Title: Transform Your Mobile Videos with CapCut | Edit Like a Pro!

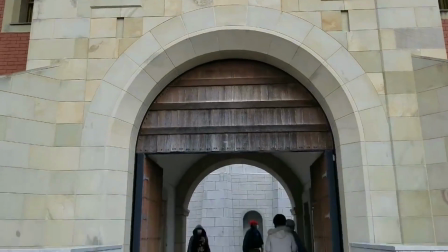(8:13)
Cuts to the music. Boom, right?
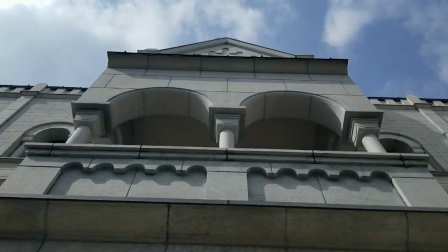(8:16)
This is another cool gimbal move that I like to do, and unfortunately, this gimbal too has the same issue like the Zhiyun, like it never keeps the horizon straight.
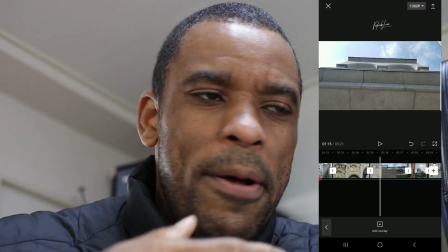(8:24)
I don't know what it is with some of these gimbals. My MOZA gimbals never have that issue.
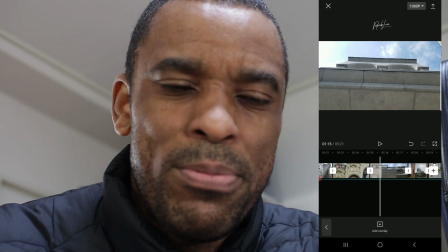(8:28)
They always keep a straight horizon, but for some reason, my Zhiyun, Smooth 4 and all my other, they don't keep the horizon straight.
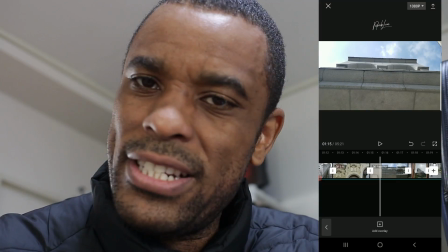(8:36)
And here, it's not keeping the horizon straight. You can see that here. This is a cool move to do with the gimbal. You take your gimbal, you lock it in the up position, and then you just basically just walk back or walk forward.
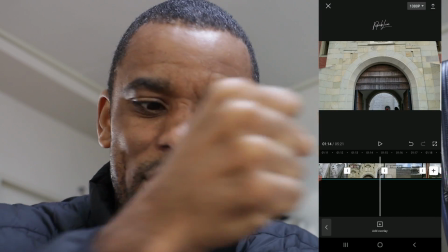(8:48)
So I went underneath the awning, and then I just walked back, and then boom, you just reveal.
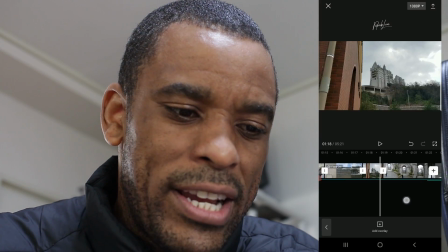(8:53)
It just reveals everything. Fantastic shot. Here I get another little another hyperlapse here.
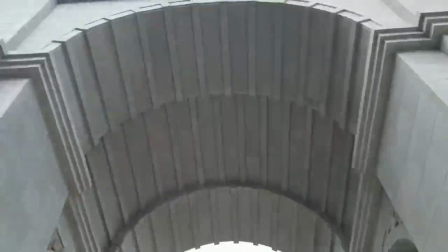(8:58)
Again, here's another quick hyperlapse. I go under the bridge and then I go out, right? So I walk into the bridge, I'm doing the hyperlapse, and I'm tilting up slowly till I get to the middle of this
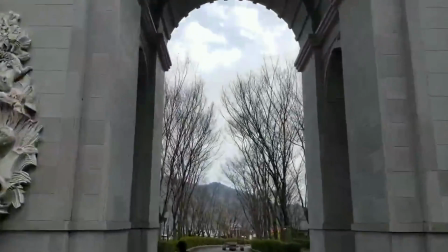(9:11)
statue here, and then I basically reverse my angle and go backwards. I walk out of it and then do the reverse move, basically from tilt and tilting back down.
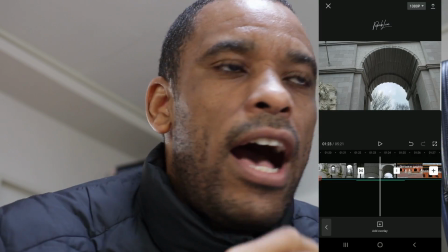(9:20)
I do the reverse move, and I was thinking I'm gonna connect these with the edit,
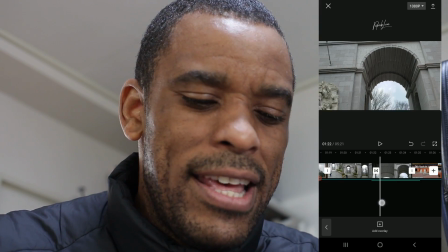(9:25)
and I already knew in my head what that I can do this twirl.
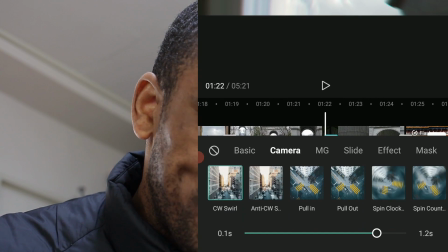(9:29)
What is it? Let's go ahead and let me show you the here. Right here, CW swirl.
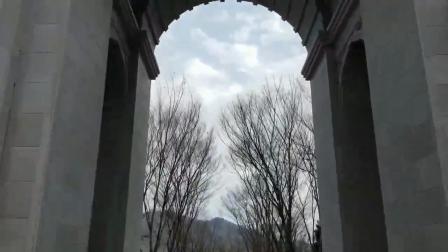(9:35)
I already knew this was in here, and I already visualized the shot. Okay, I'm gonna go in there, I'll tilt up, I'll do a swirl, and then we'll come out.
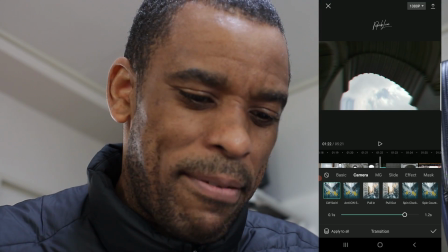(9:42)
And then boom, again, thinking about the edit as I'm filming, and then here it is in the final production.
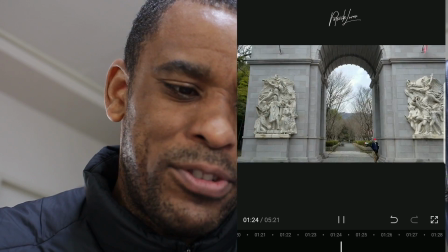(9:48)
You know, I'm zooming in, up, boom. Connect them both together, two separate time lapses, hyperlapses there, and it's just seamless like one.
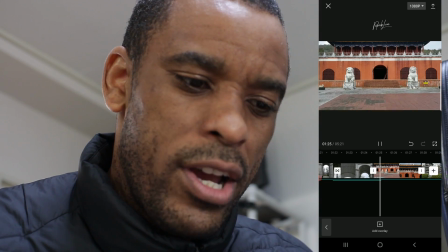(9:56)
And then again, just doing some more tracking forward, hyperlapsing.
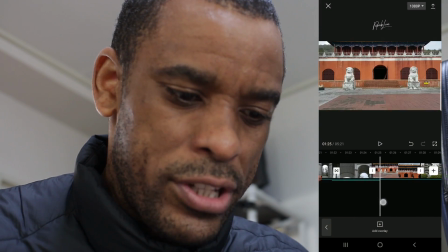(10:03)
And good. Another thing here, you guys notice, I'm keeping the motion going. I got the move.
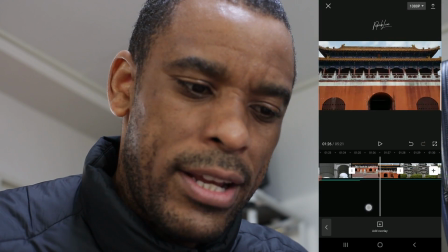(10:08)
I'm moving forward, right? I'm moving forward. I slow down.
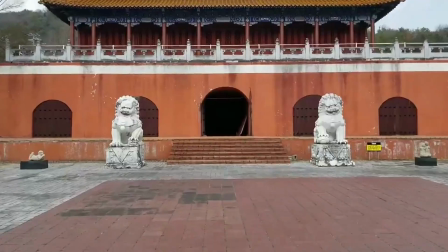(10:11)
I purposely slowed it down because the next shot was a little bit slow, and I didn't want to speed this one up.
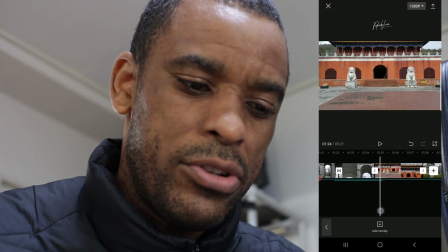(10:18)
So basically, I did a quick speed ramp and then slowed it down. So we got boom, slow it down to match the other one coming in.
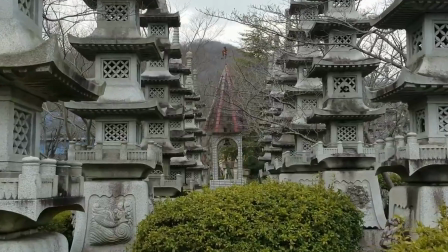(10:25)
Slow, moving forward again. Slow to a reveal shot. And then I talk about doing reveal shot.
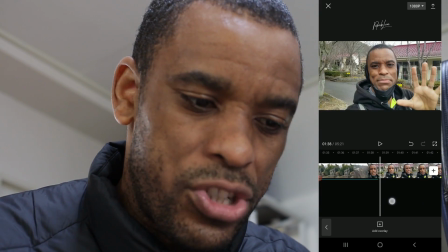(10:31)
Having something in the foreground always helps you to give a little bit more depth to your shot. Again, I'm trying to teach you as I'm kind of making a video.
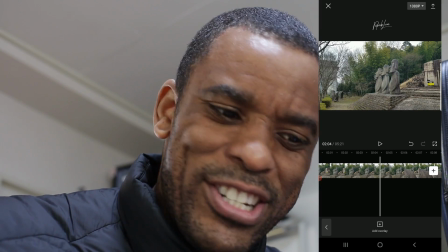(10:39)
So I'm kind of like vlogging almost and giving you some educational, info at the same time while also doing a montage video.
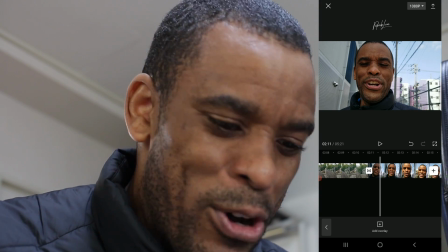(10:48)
So it was kind of like this hybrid video. It's just like I'm filming, but I want to teach people as I'm filming and let you guys know how to do this stuff.
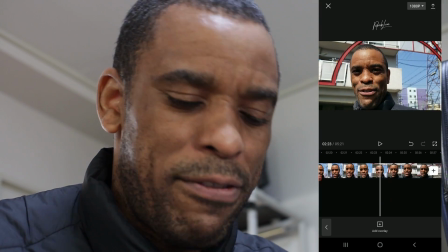(10:55)
This never made it into the final video, but again,
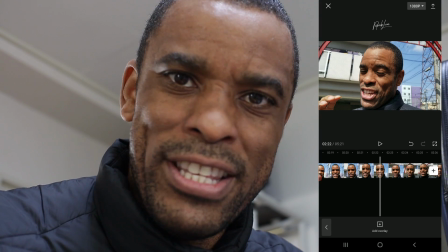(10:59)
if you guys are still with me at this time and moment in this video, down in the comments, let me know.
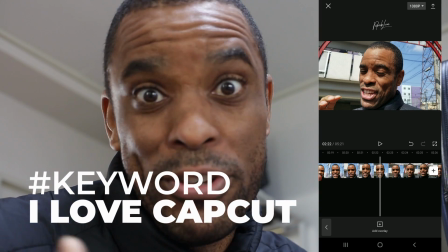(11:05)
Down the keyword is going to be I love CapCut, even though maybe if you don't, but that's I just want to see my diehard subscribers.
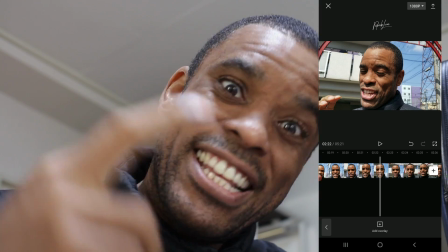(11:12)
I want to see the guys who stick with me past that 2-minute mark, which all my YouTube averages.
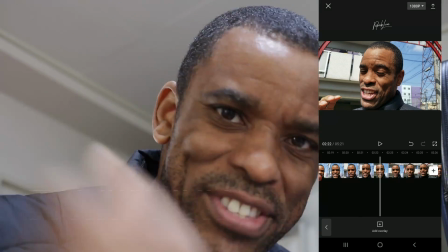(11:18)
I want to see the diehards. So down in the comments, comment I love CapCut.
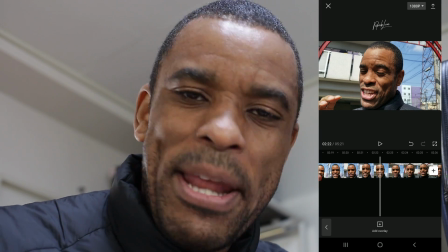(11:23)
That is the keyword for all of those, so I know who made it past the normal point in my diehard fans.
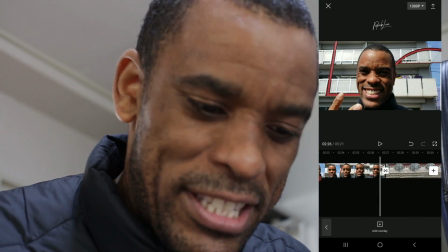(11:28)
So enough of that jibber jab. Let's get back into finishing this up here.
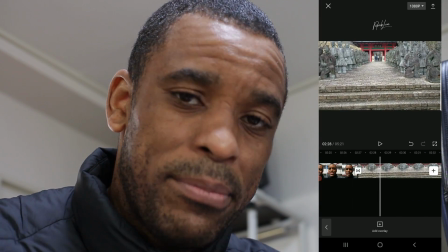(11:31)
All right, so then this next section here, guys, was basically something I never really share, but I'm too much of a perfectionist sometimes.
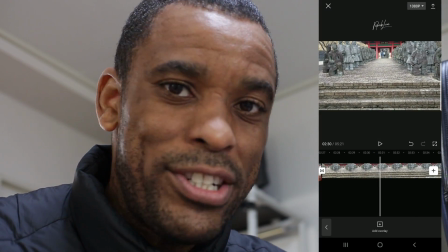(11:40)
I take a lot of takes. And going through this, I kind of just wanted to show you guys like how many takes I go through sometimes to get the shot.
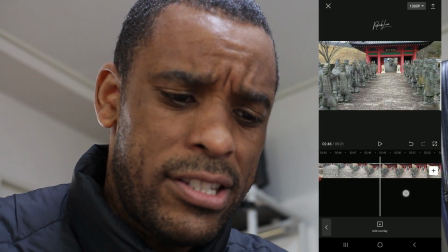(11:47)
And even though I think I did about 4 takes on this to just get this nice one gimbal move, I never even liked the last one.
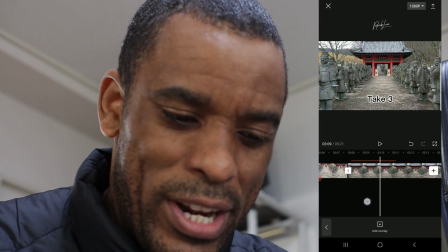(11:55)
I had to hurry up because my family and them, they were way up in the distance already, and I was dragging behind, and I knew that I was getting too far behind, so I had to settle with this.
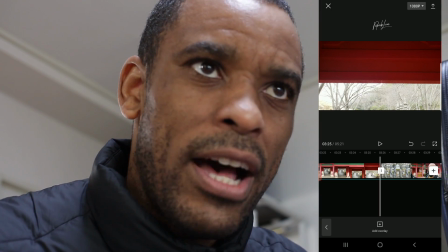(12:03)
But it's just for when you're out filming and you're out doing a motion or a shot, if you're not happy with the shot, do it again.
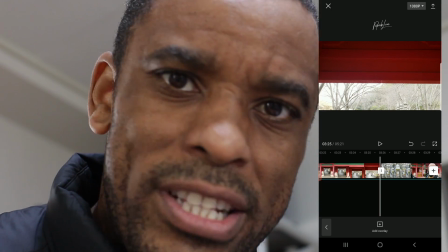(12:10)
If time permits and you got the time, do it till it's right. Get it right in camera.
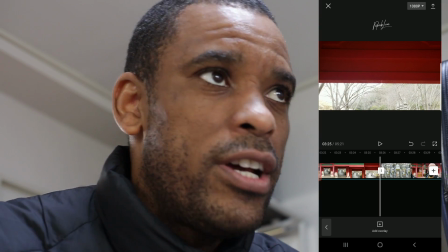(12:15)
Something that one of my favorite cinematographer talks about, Roger Deakins.